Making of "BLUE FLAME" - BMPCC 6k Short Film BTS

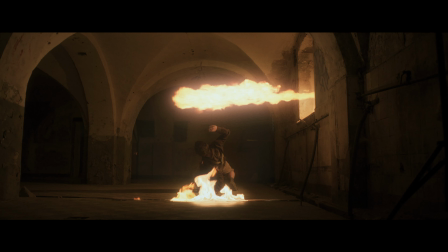[12:24]
One LED was set to fire effect so it looks more realistic with flickering.
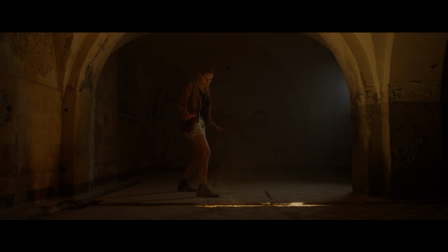[12:29]
In some shots I was also using a smoker close to the frame when I planned the fire to burst out.
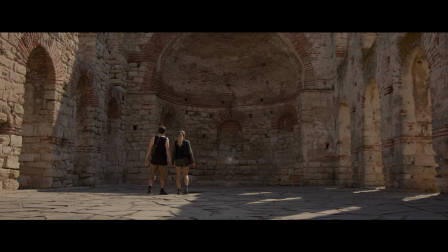[12:36]
Here I first added some shine effect to the stone and brightened the area around the stone with power windows.
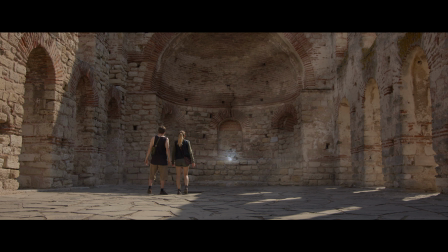[12:43]
I also added light beams to make it more interesting and to lead the eyes to the stone.
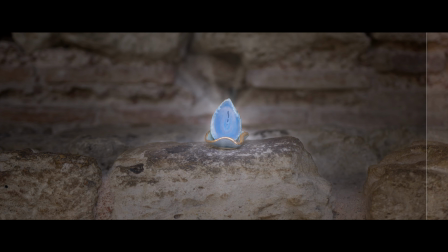[12:49]
In this close-up I had to add a lot of power windows to make the stone pop out more from the background.
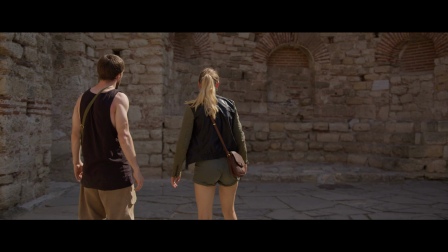[12:55]
I made the magic barrier by making a mask with some color changes and two animated effects, waviness and light rays.
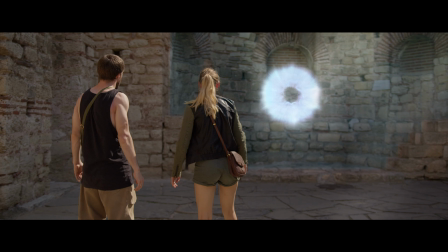[13:02]
Finally I added a stock effect for hitting the magic barrier.
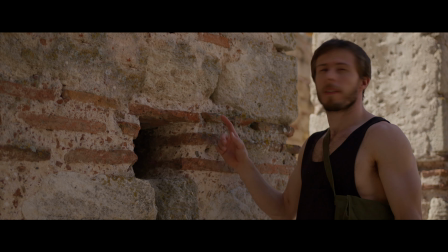[13:10]
Here are other effects from the scene before and after.
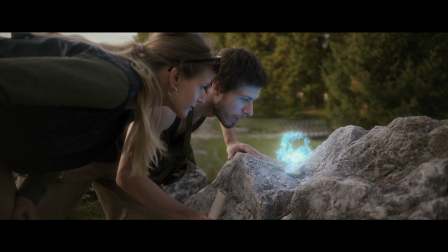[13:17]
This shot was done with the same simple technique as the first one with a small LED.
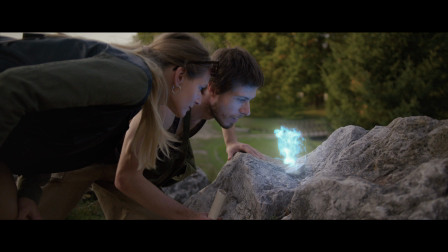[13:22]
I just swapped the light for the stone and masked out in post-production. Then I added animated glow, lighten up our faces and grade it with more glow and vignette.
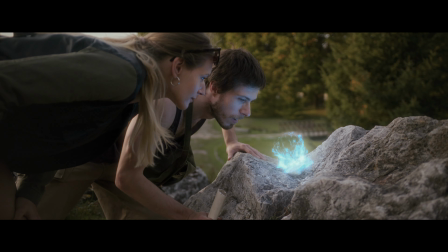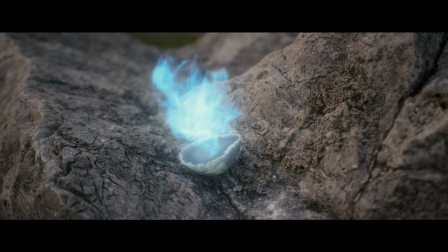I will also show you the color grading process as a quick overview, but if you want some details about something, then just ask me in the comments. I already planned a first color grading tutorial that many of you waited for, so stay tuned for that.
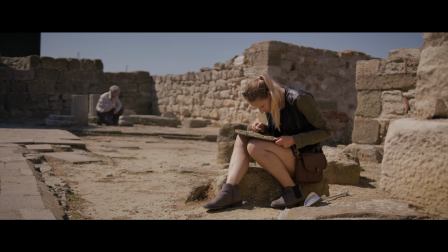[13:56]
Most of the scenes in this film were supposed to be in a hot climate, so the grade was mainly in warm colors.
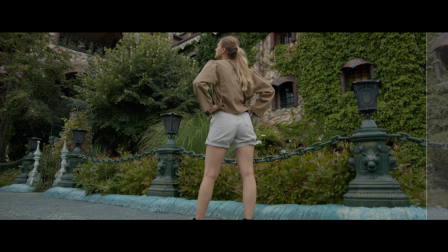[14:02]
One important thing that I planned before shooting was two outfits for the many character roles. One was green to contrast with brown colors like sand and bricks, second one in the castle scene was brown because there were a lot of green and blue colors.
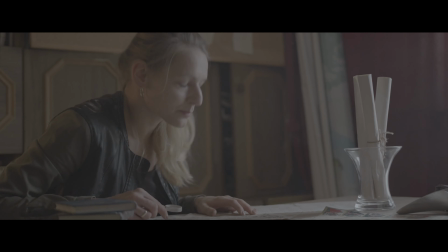[14:17]
Thanks to that the character was contrasting the background much more.
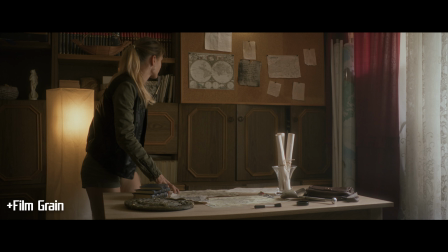[14:21]
I didn't use any filtration on the lens but I added some character in post-production, mainly with the Dehancer plugin. I used bloom, Alliation and film grain. If you are interested in this plugin you can get it with my promo code.
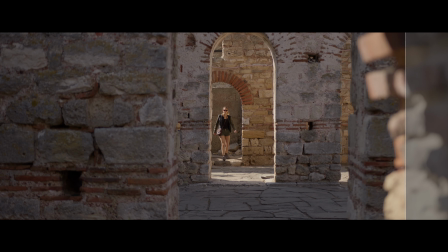[14:34]
Link in the description. Colors are inspired by Indiana Jones movies but of course I added my own flavor.
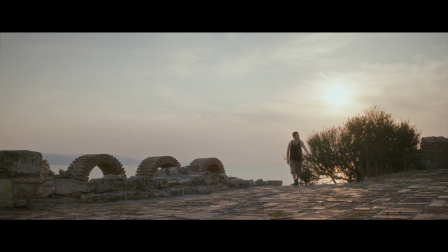[14:41]
To get a little bit closer to those movies which were shot not only on film but also with anamorphic lenses I distorted the image to fake anamorphic look.
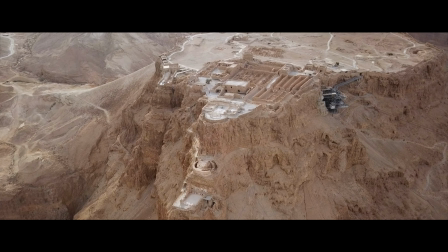[14:49]
I also plan to make a detailed video about that. Stacked shots were over sharpened by default so I had to soften them up, so they look more natural.
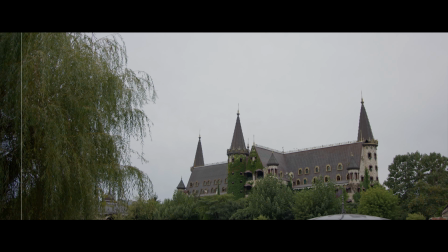[15:02]
In this castle shots I had to replace the sky.
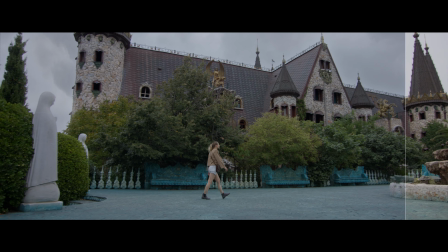[15:04]
I used the same technique as on the music video Reborn, so if you are interested you can check Making of Reborn on my channel, where I show my process of sky replacement.
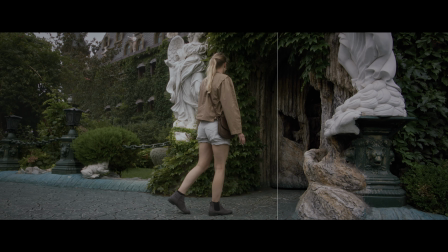[15:13]
I decided to make this scene darker and colder, because it was supposed to be in a different part of the world, and I wanted it to be more mysterious.
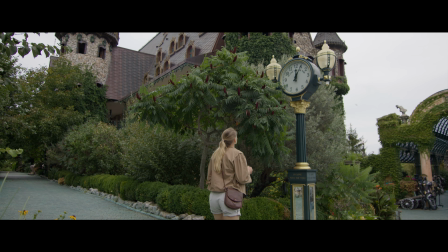[15:20]
It also gave some contrast to the rest of the scenes in the film, which are more sunny.
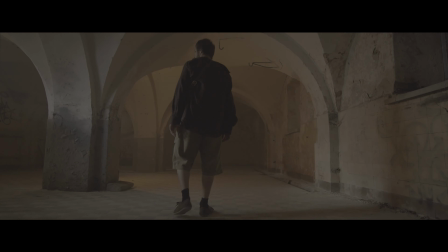[15:25]
Even though we cleaned the walls to a certain degree, some graffiti was still visible, so I had to use heavy vignetting to hide them and to just add a more dark mood.
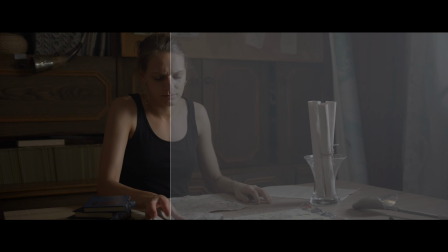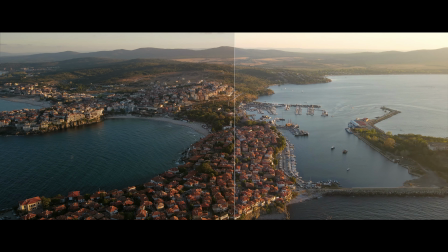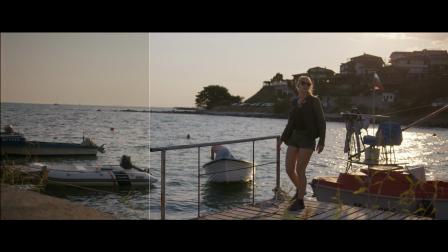[15:44]
There was also a lot of work with hiding some unwanted stuff from some shots.
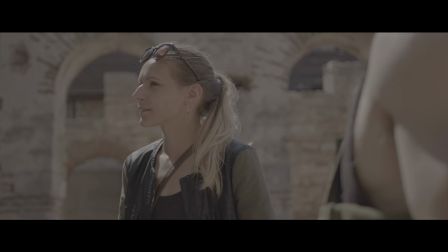I wanted to raise the bar this time and create some dialogues, which was very ambitious for us with very little experience in acting and not in our native language. Now I know that it was too ambitious, so our next short film, which we already shot, will be in Polish. Although I found a great voice actor on a Facebook group who was willing to dub the professor's voice, I will link his IMDB page in the description.